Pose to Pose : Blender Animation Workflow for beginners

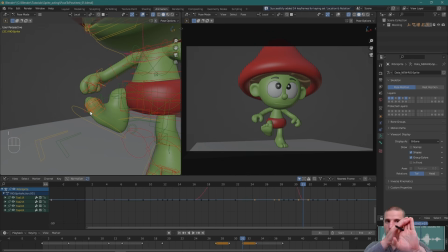(65:58)
So the toes are really now delayed in that direction. Cool.
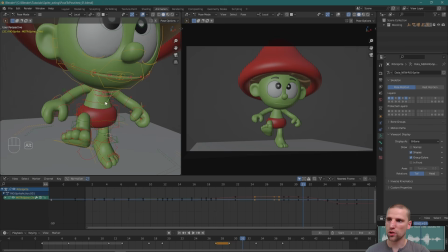(66:09)
Let's go to the head. Actually, let's go to the COG, or pardon me, the chest. The chest is going to start to go up.
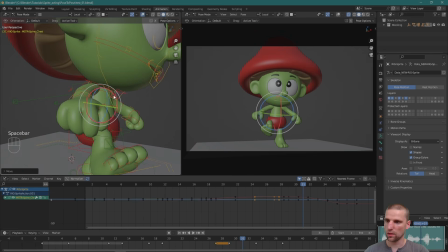(66:17)
I'm adding drag to that part of the body. Perfect. Boom, he's opening up. Maybe it's a little much, but that's okay.
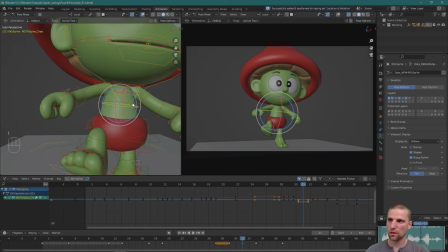(66:30)
We can always tone it down. Let's go to the head.
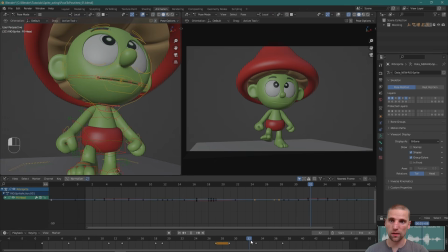(66:38)
The head, I'm going to come one frame from the end. Pull that up. Delay that head. Tilt that, just like that, something like that. Again, if we don't like it, we can undo, delete it. And you can see even just there, the drag we're building in the head.
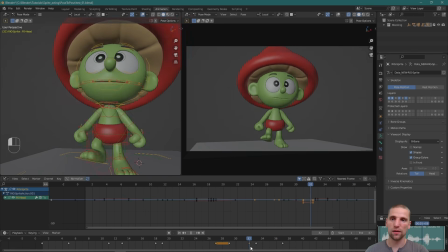(66:57)
I think that's going to look good. So, while I'm building the poses, it's like, yes, the contrast is good. And even with experience, you know, okay, in this part of the,
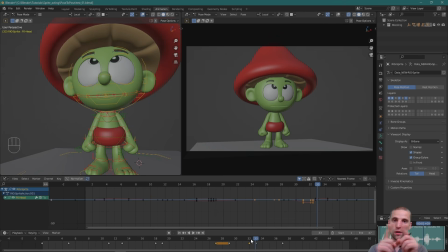(67:12)
from the pose to pose, in this part of the breakdown, I have an idea what the arc's going to look like. And I know I'm going to exaggerate past the point of that pose that I built. So this is one example of that. And this is how we can add extra power to your performance.
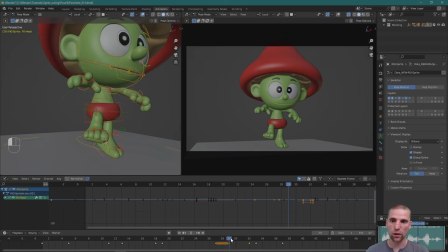(67:32)
Let's work on the hands quickly together because it's a cool breakdown. This is a breakdown that does require multiple keys here. So let's just go 2 frames over, and I want that pose in the hands to come close to the body,
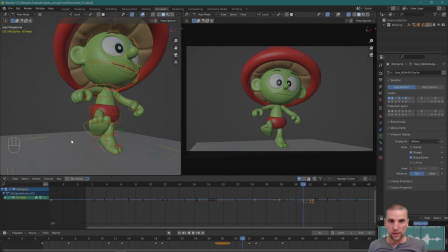(67:47)
come up, and then basically straight down instead of arcing off to the side.
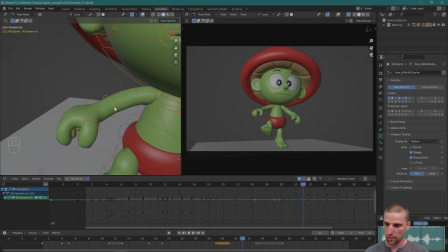(67:54)
So let's do that. I'm still going to bend the elbow.
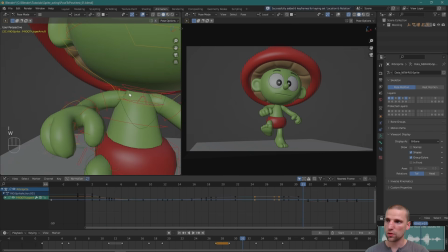(68:00)
Awesome. I want the shoulder really to go up. I mean, it's up there.
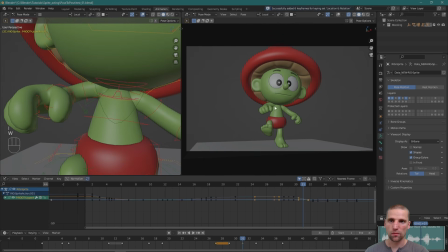(68:06)
So you can see I'm crashing into the head from this angle, and because of the speed of the shot, you just don't notice it. But it does sell more the intensity. So that's what I'm after.
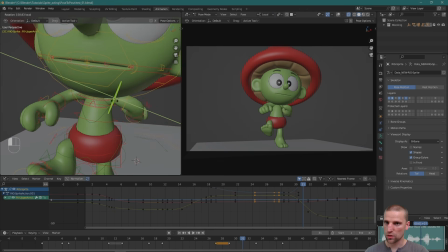(68:21)
Cool. And what I want is those hands to really, to be turned over and high.
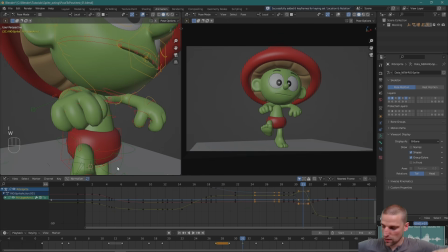(68:31)
Cool, I think that's looking good. And we'll see what the wrists look like after.
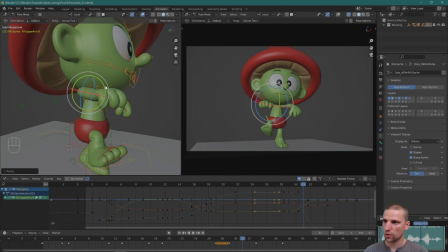(68:38)
But those hands are coming up high and he's mad.
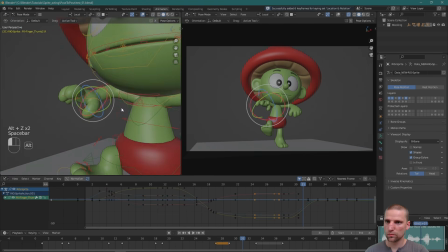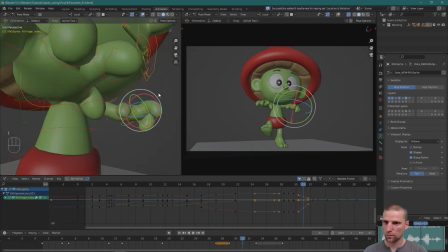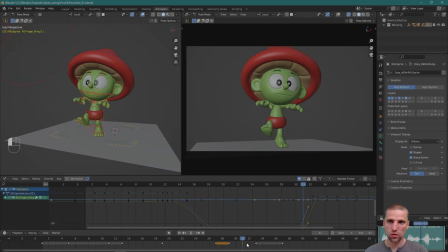(68:53)
And now I'm going to do the breakdown over 1 frame between these 2 keys. And you can see how the hands open up and then come down.
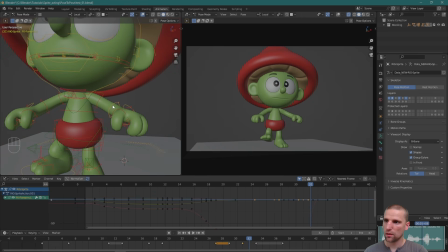(69:00)
All I'm going to do is get the hands close to the chest.
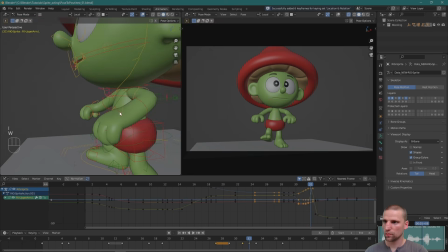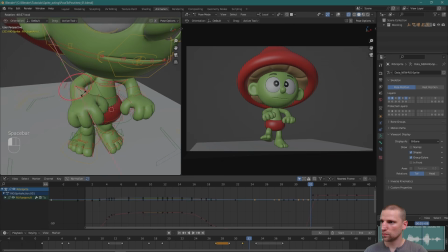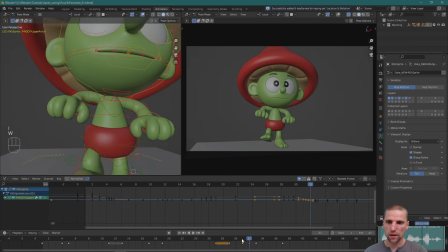(69:21)
And you can see the height of the hands aren't the same. Bam, and he comes down. Awesome, so that's the breakdown.
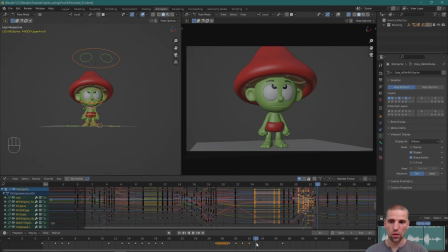(69:35)
Awesome. There's no settle in this one because, well, we're going into this pose And this pose is the overshoot. We're pushing past the original pose and then we're coming up into our last final pose. Awesome.
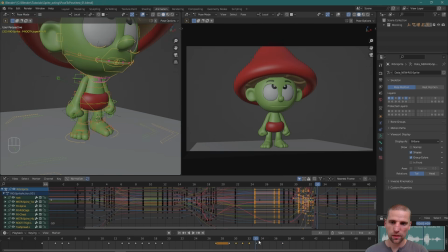(69:50)
So let's work on this a little bit. And so here's what I'm going to do as well. I'm going to select this last pose and go V and just make a vector, just so it hits harder. It really just snaps into there. Bam.
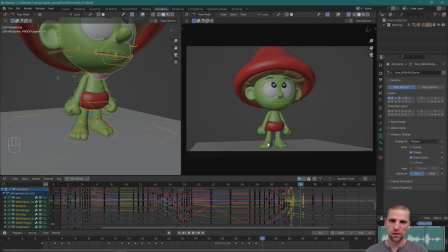(70:04)
And I can see the feet, this foot here, the screen left foot is slipping. So I don't want any slipping. So I'm just going to select the foot, Control C, go to that pose, Control V. Perfect.
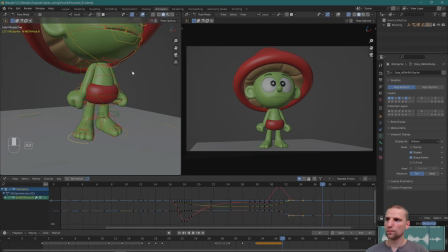(70:19)
So once it's on the ground, it's on the ground. There's no sliding. Awesome. So I'm going to hit A, select all.
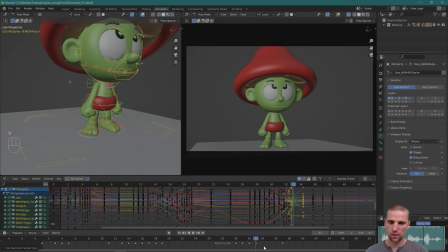(70:25)
This is now V for vector. So it's sharp. And then we're coming up into this pose. And I'll just do auto clamp, make sure it is. And I'll do a breakdown here as well. So we're going to hit sharp, hit hard. And then it comes, we're going to hit hard.
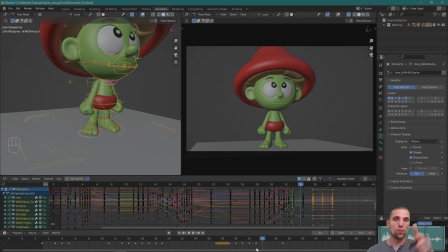(70:42)
We're going to hit hard and sharp into that overshoot pose. And then we're coming up. But even between those, I can add a little bit of an arc. So let's do the breakdown here as well. And I'm going to start with the COG.
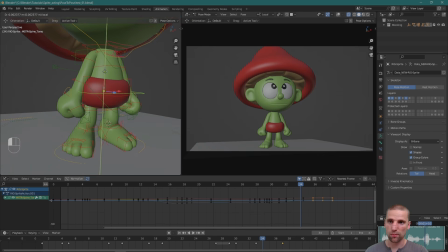(70:55)
And all I'm going to do is just delay that pose down. Oops. And that's it. That's subtle. So we've hit into this pose, and we're just staying there longer before we come up.
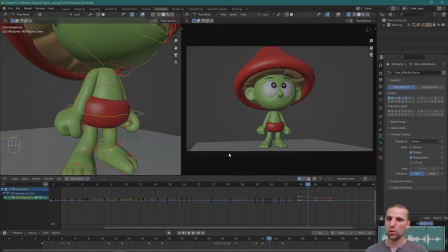(71:11)
Cool. I'm going to go to the middle now, one frame over. And I'm going to delay the chest just by pushing that down, and I'm compressing that part of the body. Not much. There we go. And then he comes up, and he comes up straighter. And I think that could be pushed. Awesome.
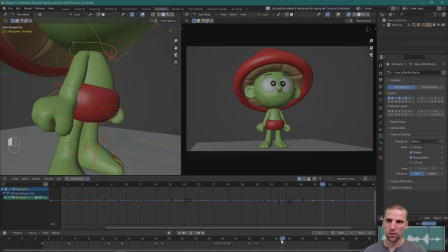(71:31)
Let's go to the head. One frame over. Down. Rotate. And again, because this breakdown is so close to that last frame, that last keyframe, there's going to be the most movement on the whole body is going to be on the head. Bam.
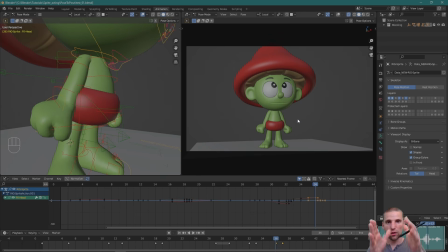(71:50)
And your eyes cannot help but look at that part of the body. Bam. It's the most movement. You can see the spacing over one frame. If you look right here at the nose, one frame, and I go over.
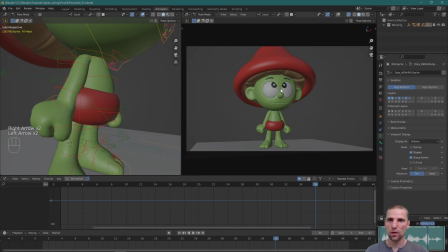(72:02)
Let's go over one frame. Right there. So it's a big jump. There's no other place on the body that has that much movement over one frame. So that's what I mean when you favor your breakdown to one side or another, you're also dictating the amount of movement on that part of the body. I'll do a little bit of a breakdown on the hands.
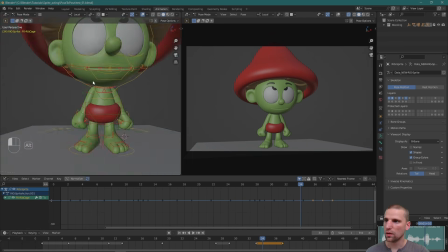(72:22)
So we snap down. I think right here, we can push the shoulders down.
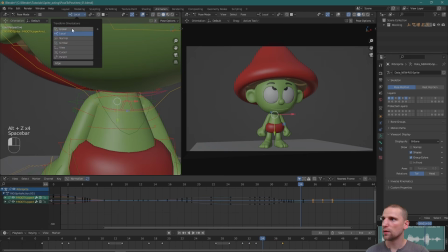(72:31)
I'll select both. Global. And I'm just going to push those shoulders down. Bam. And you can see the delay or the overshoot in the shoulders now too. So that feels good.
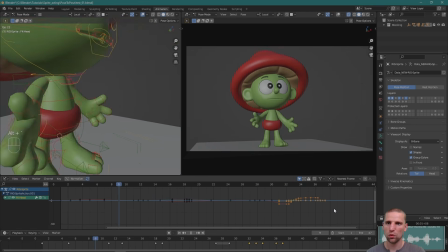(72:48)
Let's play what we have. Woo! You can see how aggressive this part of the body is.
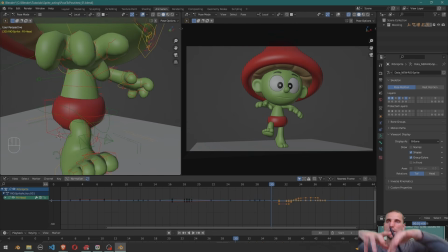(72:56)
And it's going to loosen up a little as we just add some settle.
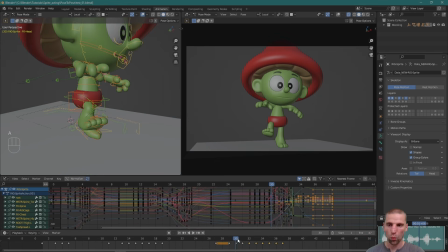(73:01)
So let's do that. Select everything because I still want to keep some of the power. You can see how much I pulled and pushed in such a short amount of time that last part really is snappy. So maybe I went too far, but I'm going to play with this, with the settle, and I think it'll just come out right.
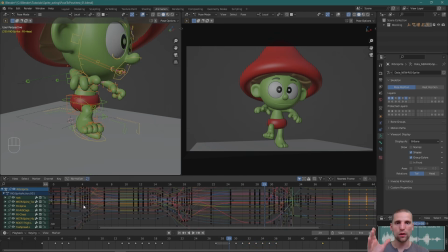(73:19)
So let's give it a try. Here's what we have so far. We've done all our poses, we've added the breakdowns and the settles. And if you get to this part, I think that's really good. So good on you if you followed along and posed out your character, added the breakdowns,
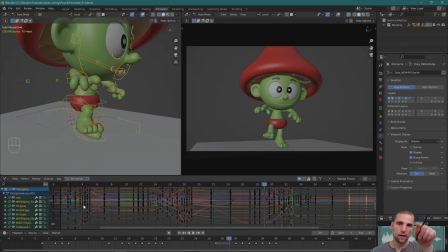(73:35)
understanding that when you do a breakdown, you're defining the arc and affecting still the timing. And then you've added your settle. And so now the next thing I'm going to show you is how we further blend between some of these.
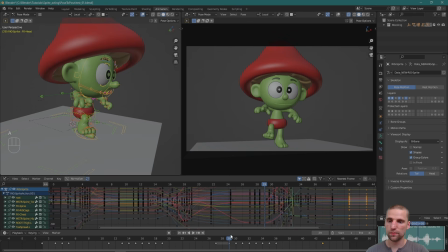(73:50)
And so let me show you that. So I have everything selected. And let's start at the beginning. We're going from the original pose, breakdown into the settle here. And then we have a little hold. And then on to the next idea. So here's what we're going to do.